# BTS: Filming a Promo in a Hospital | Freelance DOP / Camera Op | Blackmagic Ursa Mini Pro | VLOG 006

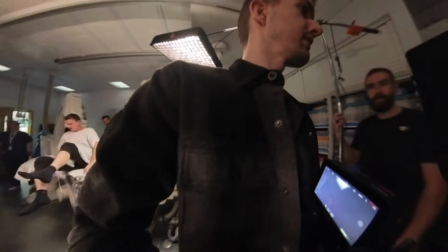(7:40)
So it just meant that I was going to have to rearrange the key light to the other side of the room, which wasn't going to take too long,
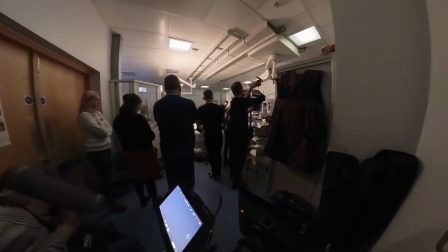(7:46)
but it would have been better if I had just discussed with the director and the staff first thing when we entered the space what the
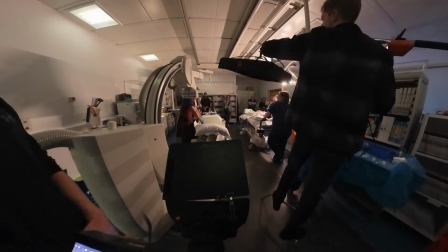(7:51)
blocking was going to be and where our patient was going to end up in this scene and which way their head was going to be facing on this bed
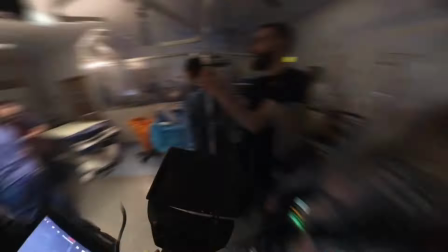(7:58)
and even though it didn't take long to reposition the light because we were working in this very congested room with lots of equipment lots
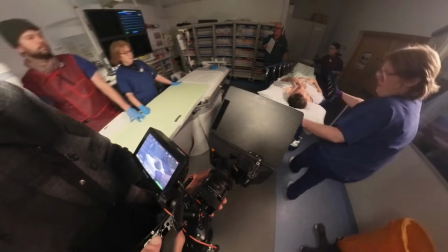(8:04)
of staff it meant we had to be extra cautious and careful when maneuvering equipment around so actually
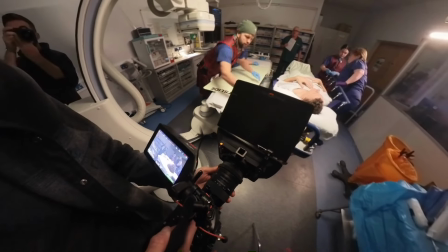(8:10)
getting this key light into the right position took a little bit environment.
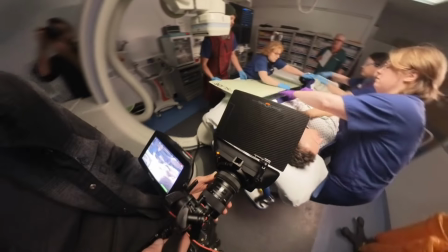(8:15)
So it's just small little things like this that myself and all cinematographers need to be more aware of when working on set.
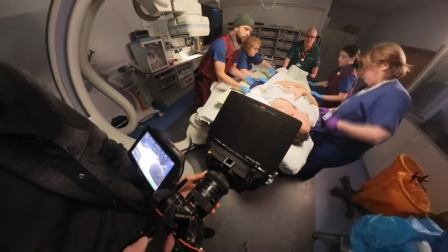(8:21)
But it can be an easy thing to do when you're working on a project where you don't get to
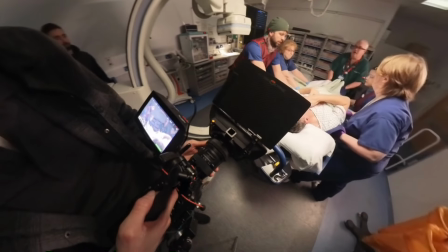(8:26)
see the locations or the blocking of a scene before the actual day of the shoot.
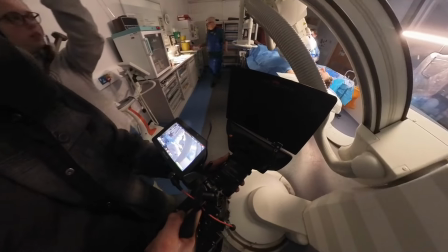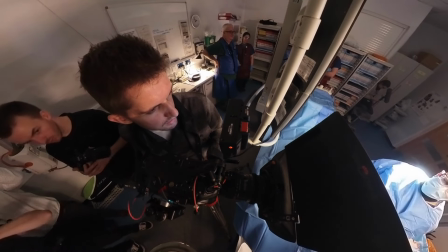(8:40)
So this was the setup for another video portrait of one of the staff members.
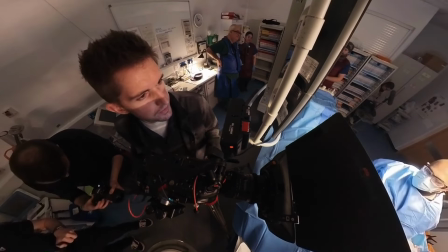(8:47)
We kept the light mat in the same position as it was for the rest of the scene and it created a very nice overhead key and for the backlight we actually
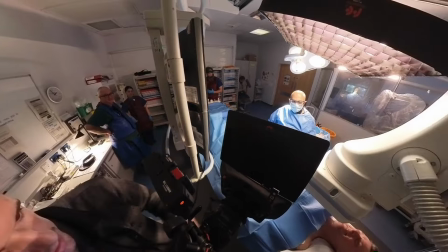(8:53)
utilized one of these overhead lights that they had in in the theater i don't know what you'd call it but it's basically
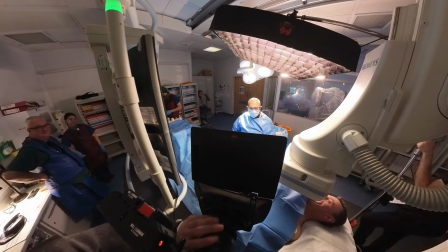(8:59)
had these three circular lights that they would obviously use to see what it is that they're doing when working on patients but we just positioned it in frame to act as a practical but then also as a backlight for the subject it was a bit hot in terms of exposure but i actually
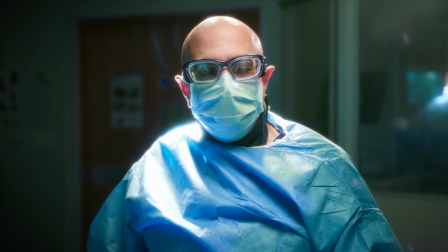(9:13)
quite liked how that looked it made it look intentional but also at the same time unintentional it made it look very real.
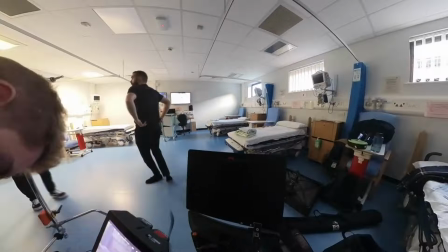(9:19)
It didn't look like a light source has been carefully and precisely placed to create this
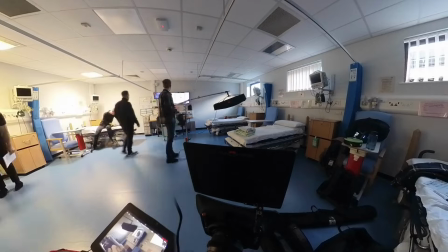(9:24)
perfect outline around our subject and I kind of liked the somewhat messiness of it.
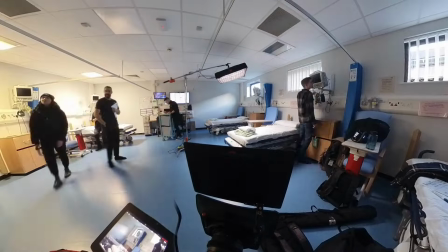(9:29)
It just again made it look more realistic in my opinion. For this next scene we were filming a staff interaction with a patient.
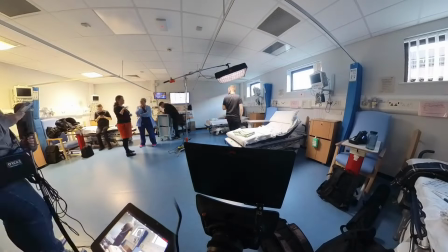(9:35)
Like in the first location of the day I straight away came in and turned off all the ceiling lights just to see what natural light we were getting
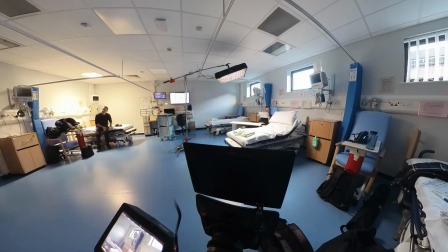(9:41)
from the windows and also because the ceiling lights were a lot warmer than the natural daylight we were getting they were more of a tungsten
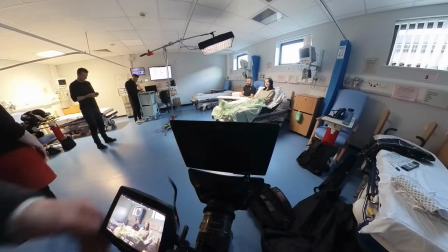(9:48)
color temperature so I decided I wanted to just go with the daylight that was coming from the windows behind the beds and
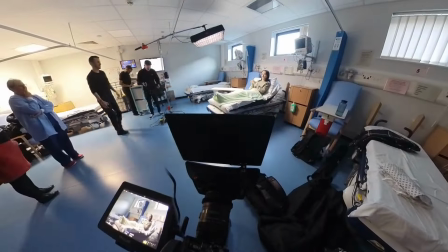(9:53)
the window at the very far end of the room was actually giving us a nice shot of light on the back wall which created a nice bit of texture for the
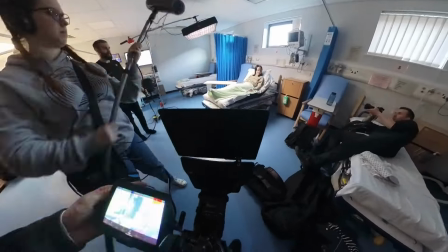(9:59)
background of our shot. We then keyed in from the far side of frame just so we could have a nice shadow side on our actress who was playing
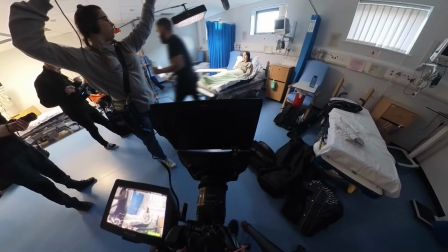(10:07)
the patient in the bed and I purposely positioned them in this middle bed so that we would have a bit of depth to the shot but also give us
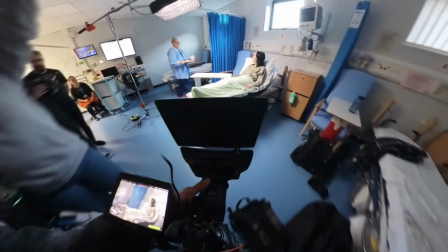(10:14) enough room to be able to to do this pushing that we wanted to do for the opening shot how are you this morning how do you
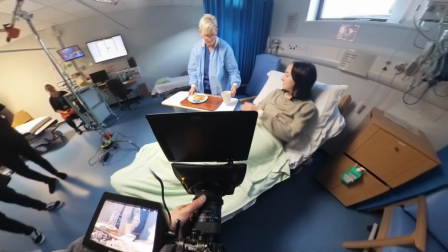(10:20) feel yeah i've been in a bit better you look a lot better i brought you some tea and toast i hope you're feeling hungry thank you so
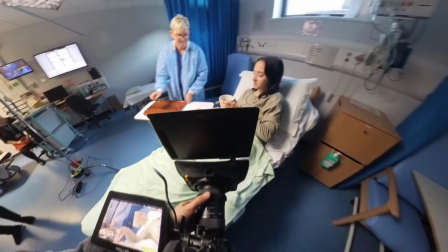(10:25) much
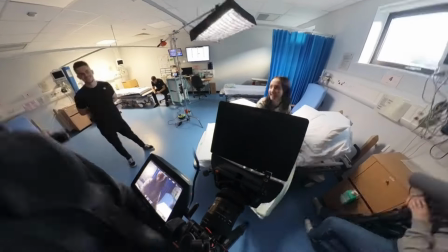(10:29)
that shot turned out quite nice it could have actually been used in a wanna but we did have to shoot a few inserts just to give us options
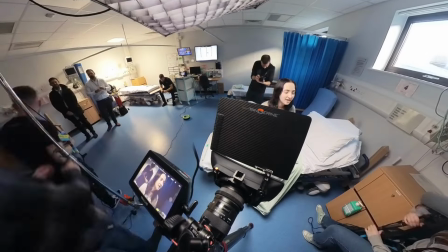(10:36)
in the edit just in case the pace of the film needed to be increased and be a little bit faster but after shooting that little
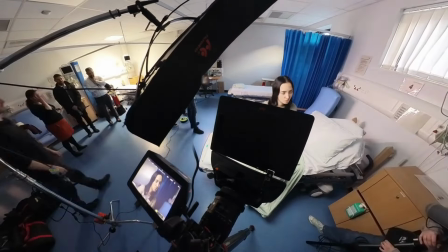(10:42)
section we then and shot a portrait of our actress, same as we did with the staff members, keyed in with the line mat.
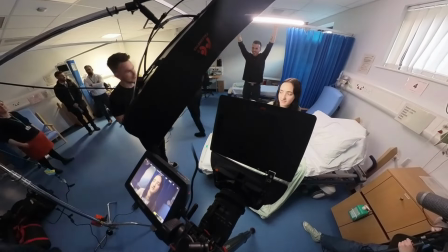(10:48)
We used an analyte tube for our backlight, rigging it up to one of the curtain rails in the background.
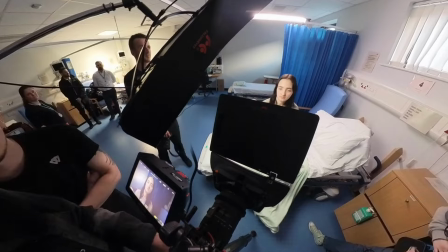(10:53)
And then I had our producer come in with a bit of negative fill with one of those giant 5-in-1 reflectors, just to help bring in a little bit of extra contrast in.
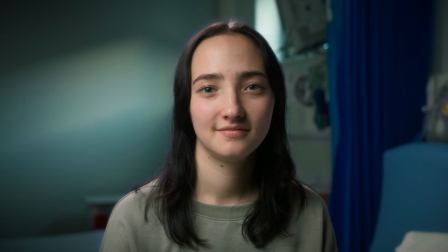(11:00)
Because even though we draw the blinds on the windows, they were still bringing in a bit too much fill for the look we wanted to go for.